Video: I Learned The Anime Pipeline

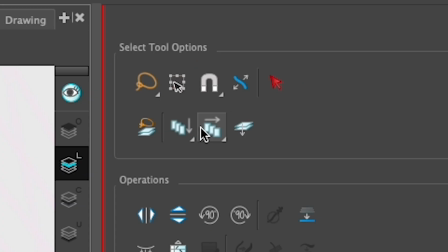(4:09)
Once you're ready to fill in your lines, select all of the drawings in your timeline,
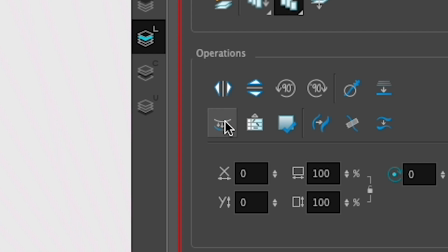(4:14)
close the gaps if you have any, and then copy the line data to the color layer below by pressing this button.
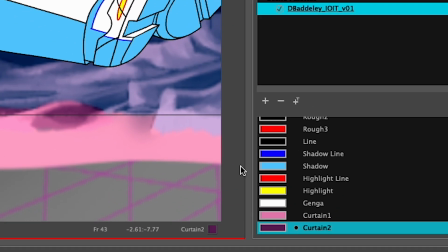(4:21)
And once you're ready to color, you can change the opacity of your shadow and highlight lines to 0% by using the color panel,
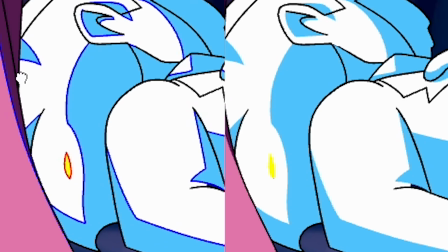(4:30)
so you don't have to erase them manually.
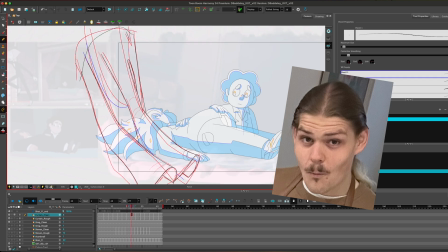(4:33)
I have never drawn Genga before, and I gotta say, it really has helped me with coloring and shading.
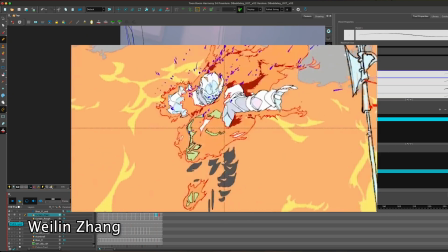(4:40)
Plus, I just think Genga looks cool on its own.
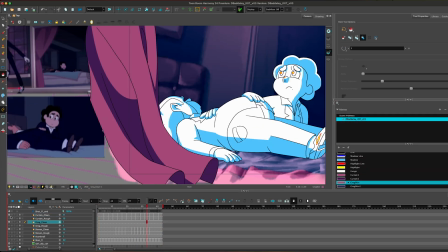(4:43)
Thanks to my clean Genga, coloring was as easy as using the paint bucket tool on each of the parts.
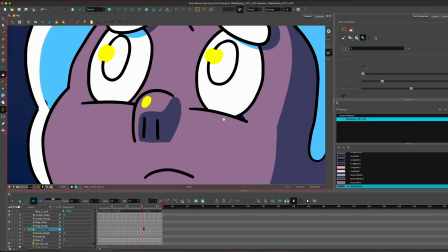(4:50)
It was super rewarding getting to see the characters look how they were supposed to after all of this time.
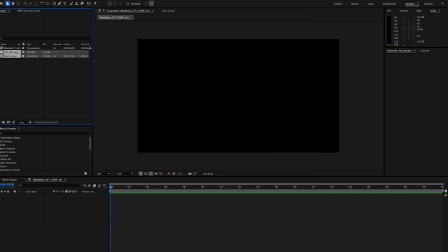(4:56)
After coloring was compositing. possibly one of the most important parts of mimicking the anime style.
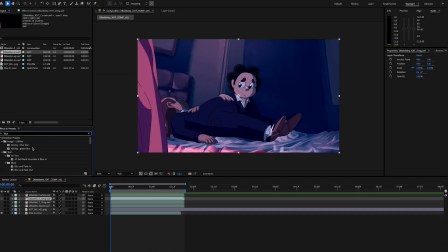(5:03)
A lot of anime studios use After Effects to composite their shows.
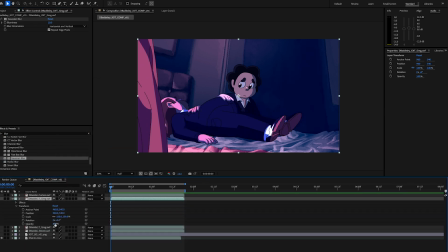(5:07)
This really gives their animations that pristine finish I was looking for.
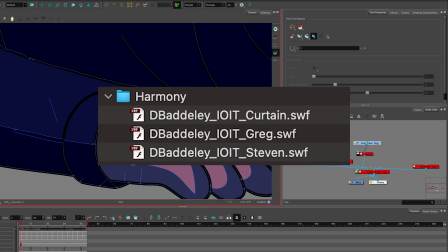(5:12)
I exported Steven, Greg, and the curtain separately as .swift files, and then put them into the project.
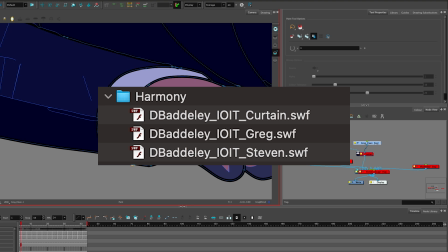(5:21)
Swift files are compatible with Adobe products and have transparency enabled,
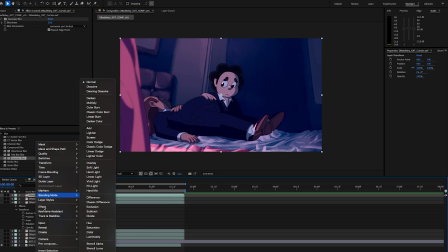(5:27)
but if you can't export as a Swift, then you can also export as PNG sequences.
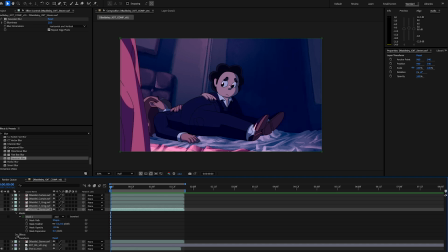(5:33)
The first thing I did was I added a subsurface scattering effect on all of the assets.
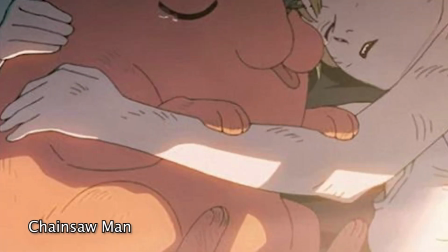(5:39)
This made the light feel more glowy and bring some life to the skin.
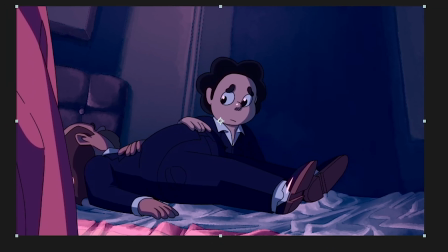(5:44)
I did this by duplicating the layer, blurring it, and then setting its blending mode to hue.
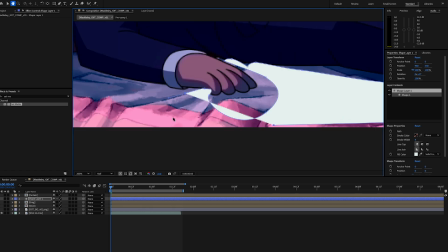(5:50)
Next, I cut out some overlapping bed sheets on Greg using the shape tool, and then I added a drop shadow on him.
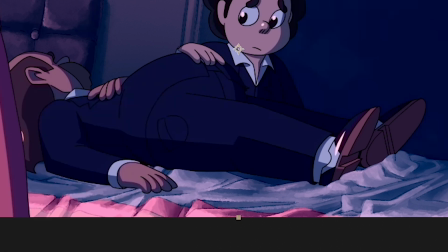(5:58)
Both these effects made the character feel more connected to their environment.
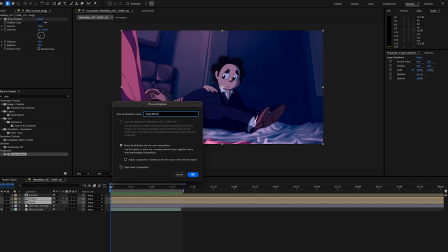(6:03)
I created a subtle spotlight on Steven by using the shape tool,
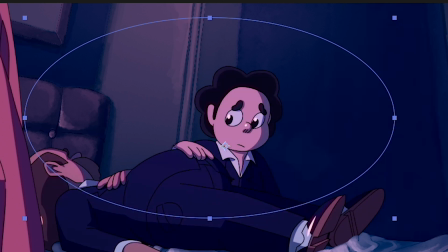(6:09)
blurring it, setting its blending mode to overlay, and then setting its matte to the Steven layer.
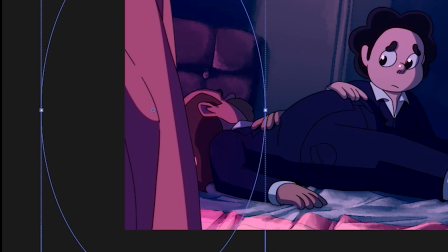(6:15)
I did the same thing over to the left to mimic the pink reflective light coming from the curtain.
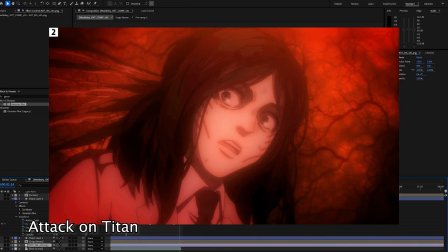(6:22)
Anime tend to use a lot of gradients like these in order to make the flat shading of the characters look visually interesting.
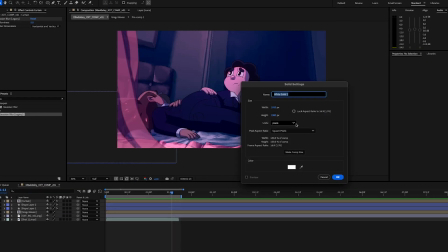(6:31)
Okay guys, I swear, we're almost done. I blurred the curtain in the foreground and turned down its opacity.
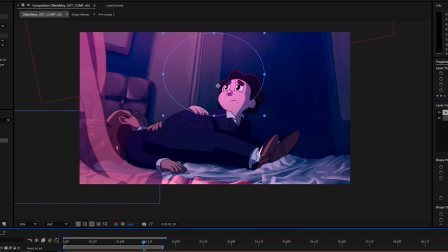(6:38)
I also added in another gradient to represent the moonlight coming from outside.
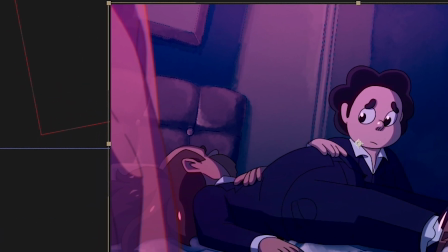(6:43)
I added a chromatic aberration effect on the curtain. It's where the edge of an object kinda looks like a rainbow.
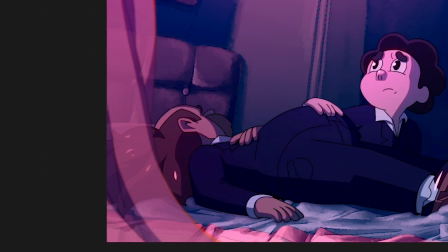(6:50)
It's what happens when a real-life camera is capturing an object that is out of focus.
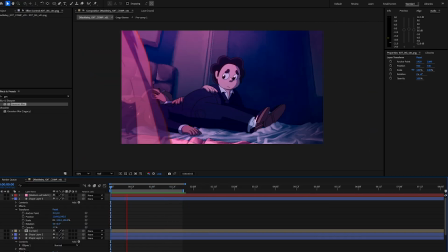(6:57)
Chromatic aberration is used a lot in anime. I added some more gradients on the right to darken that area,
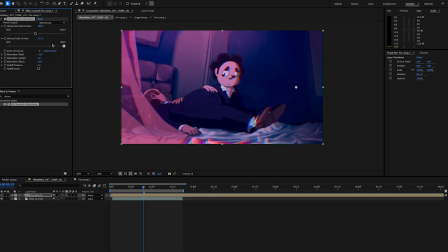(7:05)
and then I did some final color correction over everything to make the shadows more blue and the highlights more red.
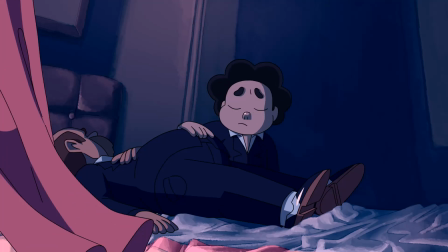(7:13)
Phew! That was a lot, but it just goes to show how much work goes into the post-production of anime.
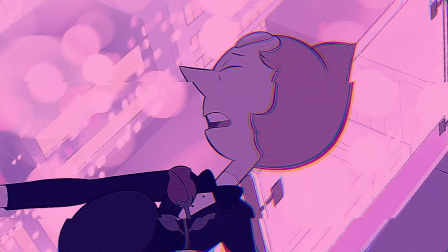(7:21)
So to recap, in order to animate in the anime style,
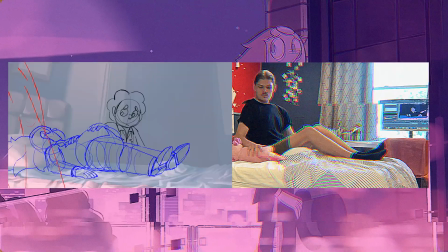(7:25)
you should have realistic, human-like movements animated smoothly.
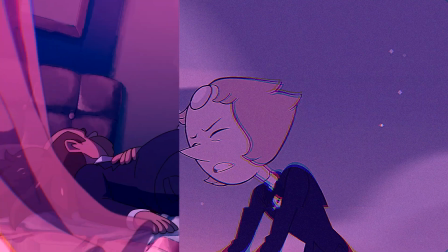(7:31)
Try to incorporate some environmental animation, such as fabric or effects.
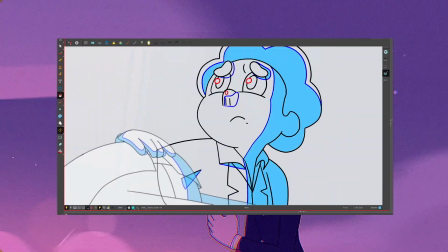(7:36)
Plan out your shadows and highlights by drawing Genga. Use your Genga as a reference when coloring.
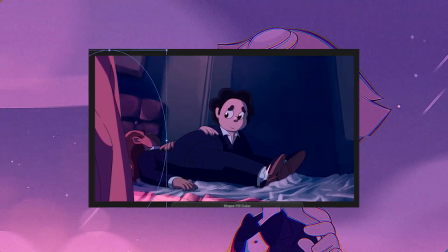(7:43)
And go crazy in the compositing, making heavy use of gradients and blur.
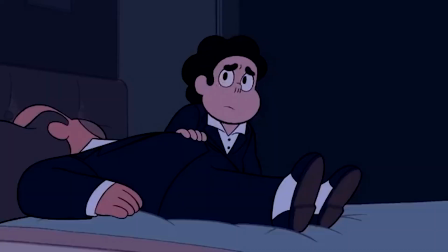(7:49)
I hope you enjoyed this process and found at least some of it useful.
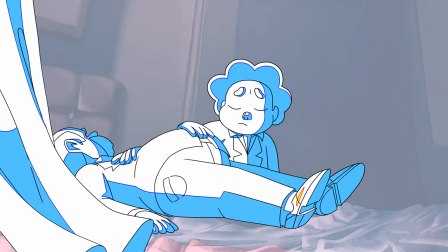(7:54)
Now, this is only one way of achieving the anime look, which skews more so to modern day.
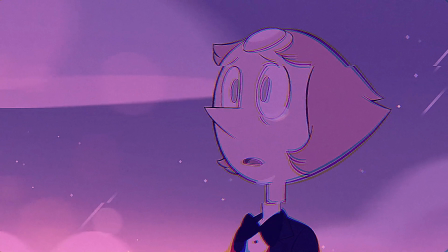(8:02)
There are, of course, many different styles, such as the Studio Ghibli style,
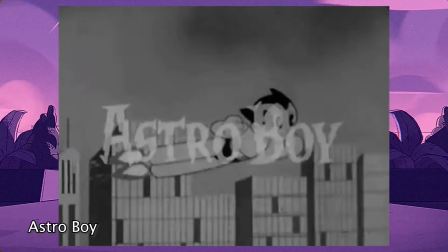(8:07)
or the styles of the 60s all the way up to the 90s.
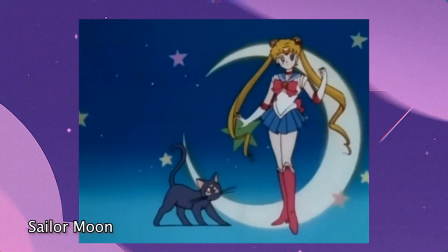(8:11)
If you want to learn how to animate in those styles, be sure to let me know in the comments.